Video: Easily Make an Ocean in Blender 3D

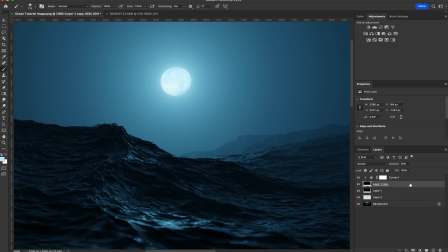12:25 And then one more thing, since the focal point is on this wave here,
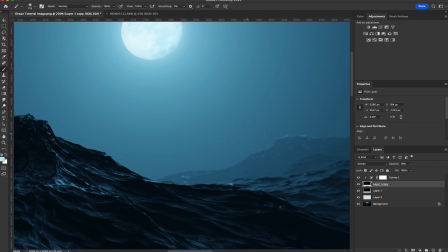12:31 you can already see that the wave behind it is out of focus, but then the moon is still somewhat sharp.
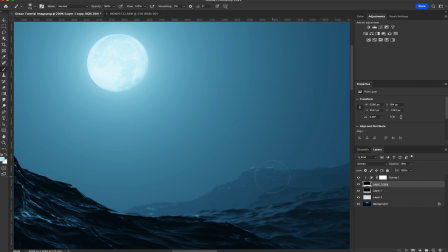12:38 So that's pretty unrealistic when it comes to depth of field.
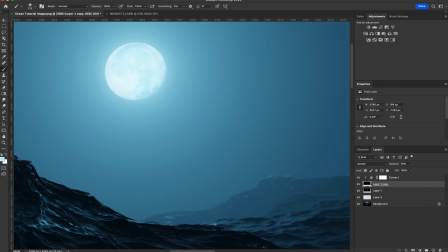12:42 So what I'm gonna do is just select the moon layer and add some Gaussian blur.
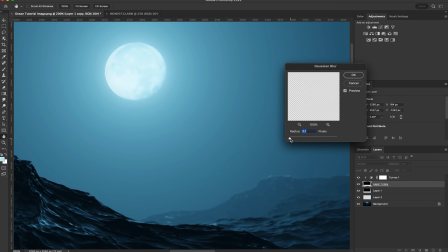12:54 And then I'm just gonna slowly bring up the radius until it looks pretty close to the blurriness of that furthest wave. And I think that looks pretty good to me. So that's basically done.
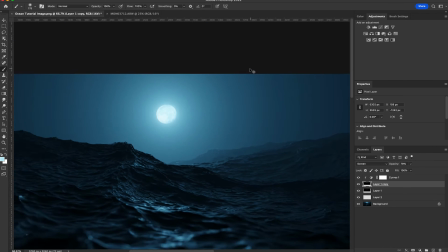13:09 What you could do to sort of like mesh everything together is
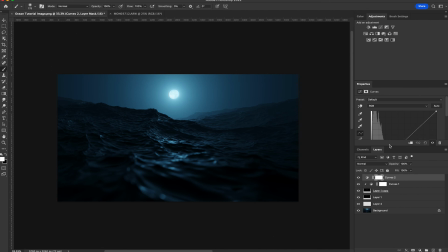13:14 add another curves adjustment and maybe just add a little contrast or a slight fade, and that will help sort of like bind all the different layers together. And then what I would normally do is bring it into Lightroom and add some grain and maybe a few more little adjustments, but otherwise that's pretty much it.
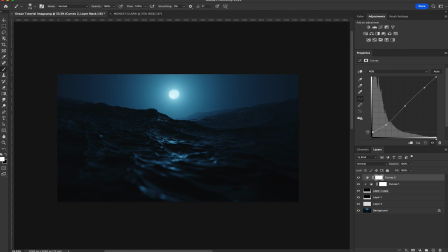13:32 So I hope that helped, and thanks for watching.